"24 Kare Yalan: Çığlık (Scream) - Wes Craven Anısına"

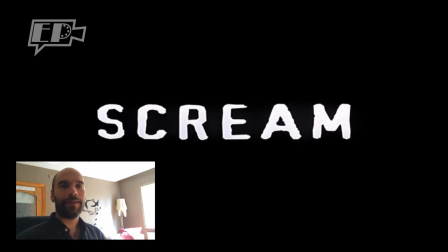Merhaba sevgili Eylem Planı takipçileri, 24 Karayalan'ın bu bölümüne hoş geldiniz. 24 Karayalan'ın bu bölümünde kısa süre önce kaybettiğimiz korku sinemasının ustası Wes Craven'ın en ünlü filmlerinden birisi olan Scream filminin açılışına bakacağız.
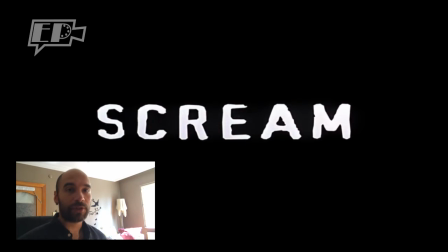Çıktığı dönemde oldukça ses getirmiş, korku sinemasını baştan tanımlamış, gerilim dolu tatlı bir film. Korku sinemasının klişeleriyle dalga geçen demeyelim ama onları çok iyi şekilde kullanan ve bunları öne çıkaran bir filmdi.
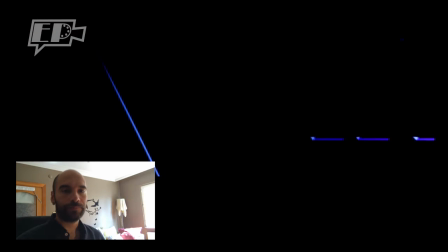Birlikte izleyerek yorumlayalım. Biraz farklı bir konsept olacak.
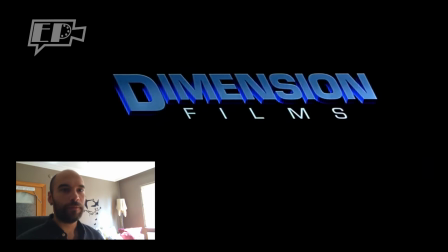Bu sefer böyle o vardı bu vardı yerine direkt filmi beraber izleyeceğiz. Başlıyor şimdi.
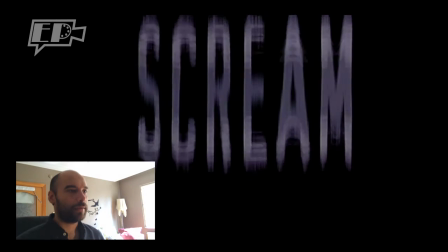Ben de gerilmeye başladım bile. Evet. Filmimizin adı geliyor.
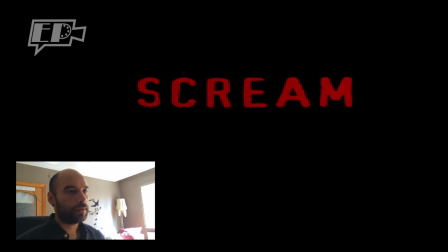Bir çığlık duyuyoruz. Ve bu çığlık telefon sesimize karışıyor ve filmimiz başlıyor.
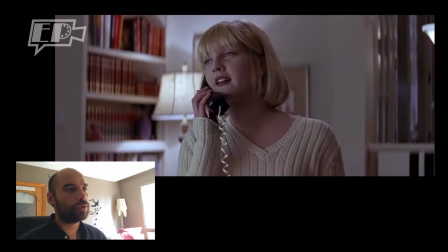Normal standart bir kadrajla başlıyor görüyorsunuz. Bu kadrajdan Drew Barrymore'u görüyoruz.
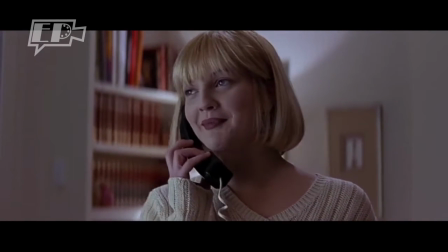Drew Barrymore bu filmde aslında başrolü oynamak için imza atmıştı. Ancak sonra kendi fikriyle neden filmin ilk 10 dakikasında ölen karakteri oynamıyorum dedi.
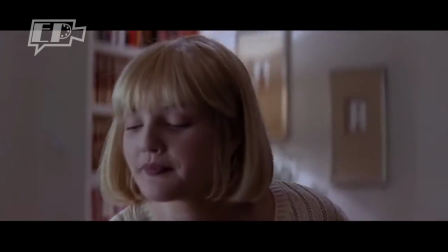Ve bu da en çok ses getiren şeylerden birisiydi. Daha önce Psycho filminde görmüştük baş karakterin ölümünü.
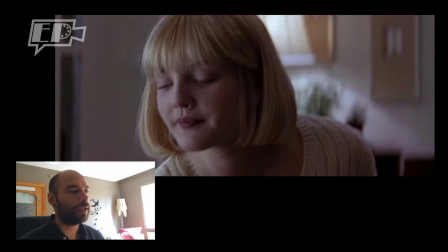Bir de ilk kez bu filmde görüyoruz. İlk 10 dakika içinde ölen Amerika'nın en ünlü oyuncularından birisini. Telefonu ilk çaldığında karakterimiz konuşuyor. Yanlış numarayı aradınız diyor. Telefonu kapatıyor.
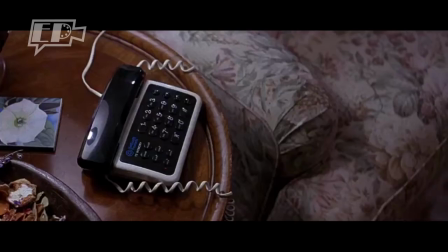Daha sonra telefon tekrar çalıyor. Burada dikkatinizi çekmek istediğim şey eğik kadraj.
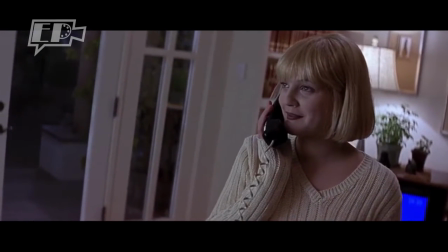Karakterimiz ilk kez burada bir şeylerin ters olabileceği izlenimine kapılıyor. Bunu da eğik bir kadrajla görüntüleyebiliyoruz.
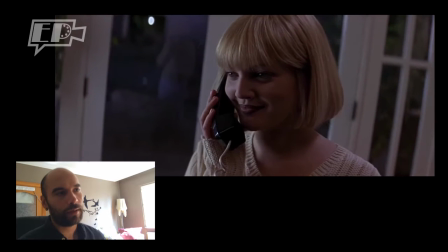Telefonu tekrar kapatıyor yanlış bir numara olduğu gerçeğiyle ama kapatmadan önce kadrajın bir omuz açısından,
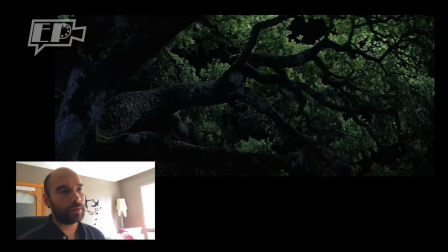bel açısından nasıl omuz açısına doğru yaklaştığına dikkat çekmek istiyorum. Daha sonra yine ustaca bir dış çekime geçiyoruz.
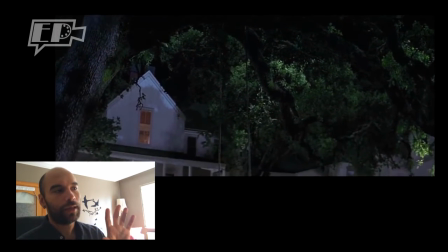Bu dış çekimde bize ilk kez dışarıdan evin içini gözleyen biri olduğu izlenimini yaratıyor.
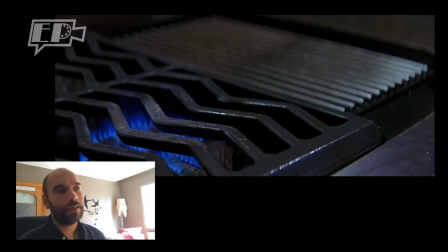Yani katilin gözünden ilk kez evi görüyoruz.
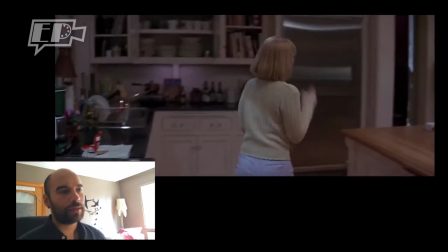Buradaki patlamış mısırda sahne boyunca artacak gerilimi sembolize eden bir nesne.
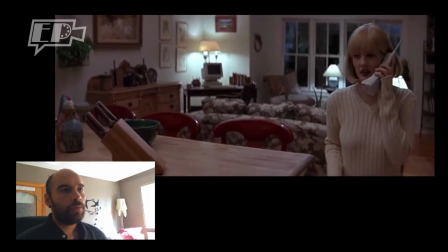Gittikçe şişen patlamış mısır kutusu. Burada ilk kez uzun uzadıya sohbet etmeye başlıyor karakterlerimiz.
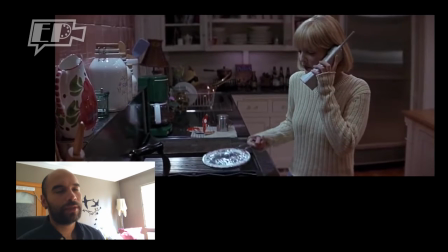Burada yine dikkat etmenizi istediğim şey sahne boyunca neredeyse hiç kesme olmadığı, her şey plan sekans.
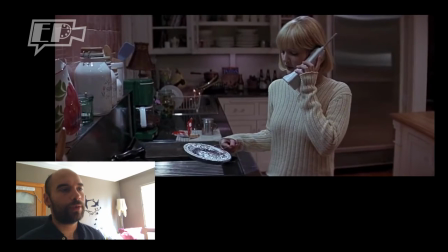Dolayısıyla bütün gerilim gözümüzün önünde yavaş yavaş oluşuyor.
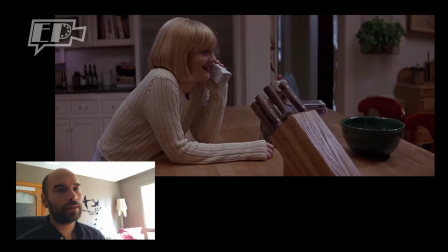Önce mısırı çalkalıyor. Daha sonra gelip sohbete başlıyorlar. Burada kadrajın tam 1 bölü 3'üne baktığımızda bıçak nesnelerini görüyoruz.
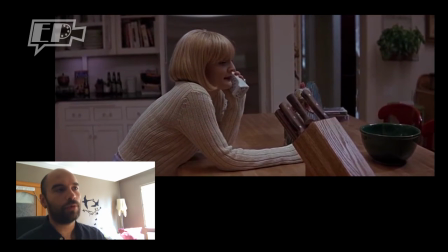Bu nesneler daha sonra önemli bir rol oynayacak. O nedenle burada tam 1 bölü 3'te ve burada bulunduklarını bize gösteriyor yönetmenimiz.
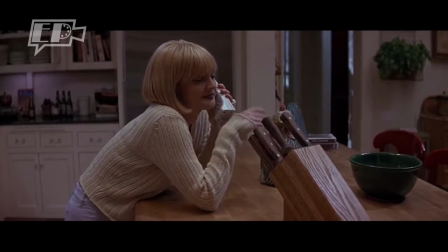Daha sonra nereden çıktı bunlar demememiz için. Patlamış mısıra bir kesme var.
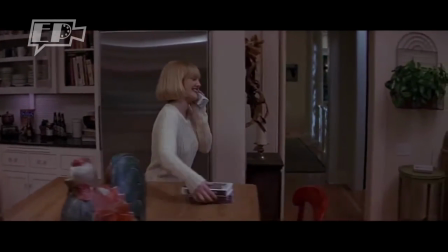Görüyorsunuz gerilimin gittikçe arttığını sembolize ediyor burada. Şimdi karakterimiz yavaş yavaş yürüyor ve halen dikkat ederseniz herhangi bir kesme yok.
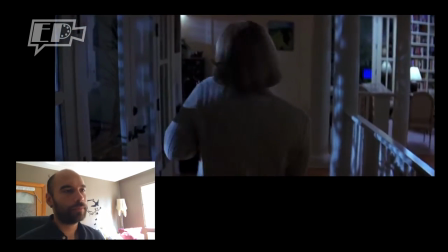Diyalogları, kısa flörtleşmeleri boyunca onları takip ediyoruz. Bu arada nereye bakıyor diyorsanız ekrana bakıp ben de filmi izliyorum bir yandan.
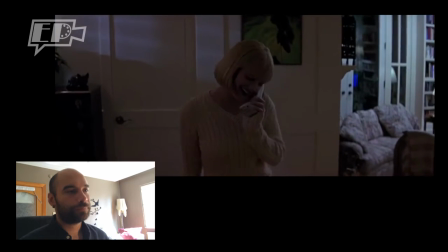Evet, ilerlemeye devam ediyorlar. Halen hiçbir kesme yok.
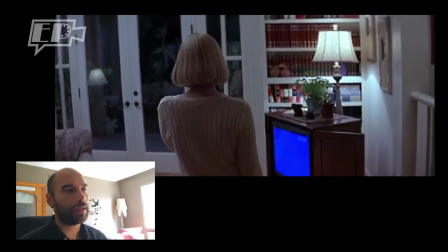Patlamış mısıra yapılan kesme dışında ama tam bu noktada kadrajın yine hafiften eğilmeye başladığını fark edin.
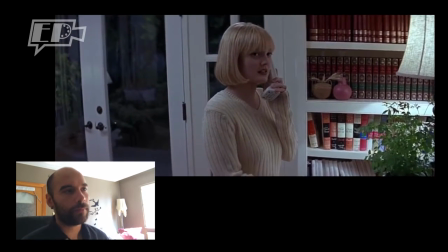Kamerada çok sallantı olmadığını da fark etmenizi istiyorum. Tam bu noktada karakter onu izlediğini söylüyor.
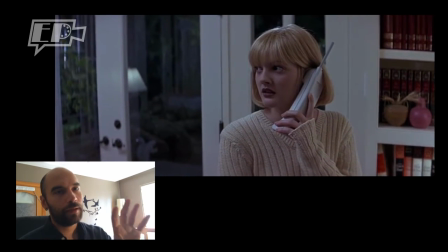Ve kadrajın bir anda nasıl daraldığını ve Drew Barrymore'a nasıl yaklaştığımıza dikkat edin.
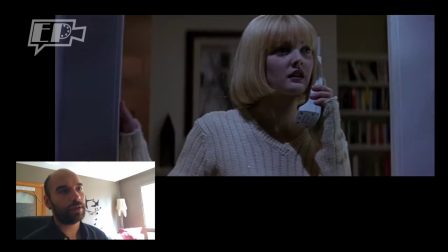Hemen korkudan dışarıya bakıyor. Yine bir dışarıdan içeriği göreceğiz şimdi. Sarışınlığına bir vurgu var.
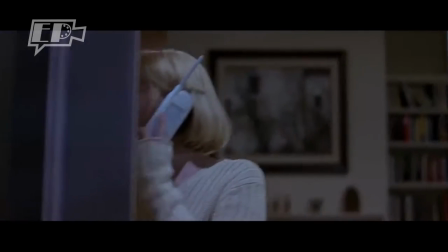Daha sonra sarışın olarak ona hitap edecek. Tekrar iç açıya kesiyoruz. Kadraj çok hafif eğik.
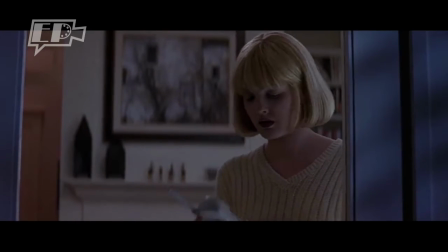Buna dikkat etmenizi istiyorum. Bu bir kötü bir çekim değil. Kapının kilitlendiğine bir detay plan giriyoruz.
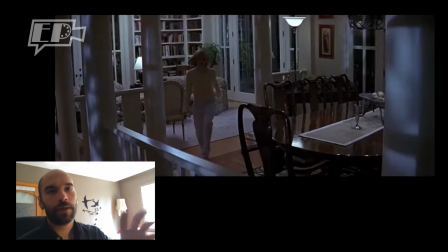Ayrıntı ve ara planları konuşmuştuk. Yine patlamış mısır bize sahnenin gerildiğini söylüyor.
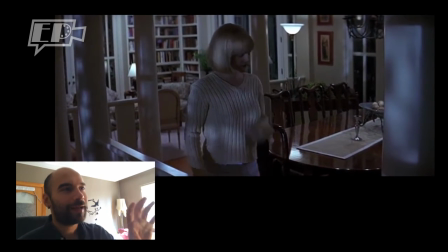Ben de hızlı konuşmaya başladım gerilimden dolayı. Kadrajın hep hafifçe eğik olduğuna dikkat edin.
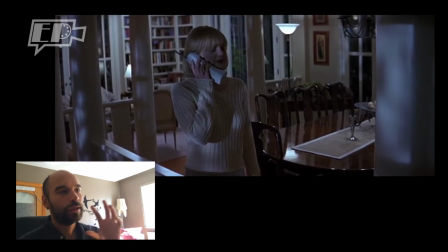Bu bir kısa film, amatör bir kısa film değil. Tüm bunlar planlı programlı şeyler.
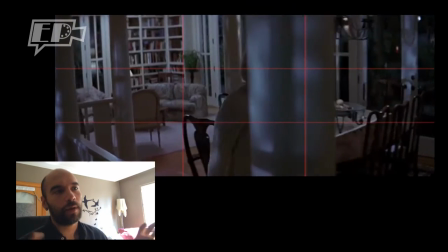Karakterimiz artık iyice gerildiği için aydınlık parlak sahnelerden mavi tonlu daha koyu kadrajlara geçtiğimizde dikkat çekmek istiyorum.
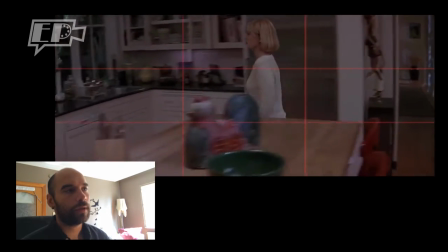Şimdi yine mutfağa dönüyor karakterimiz.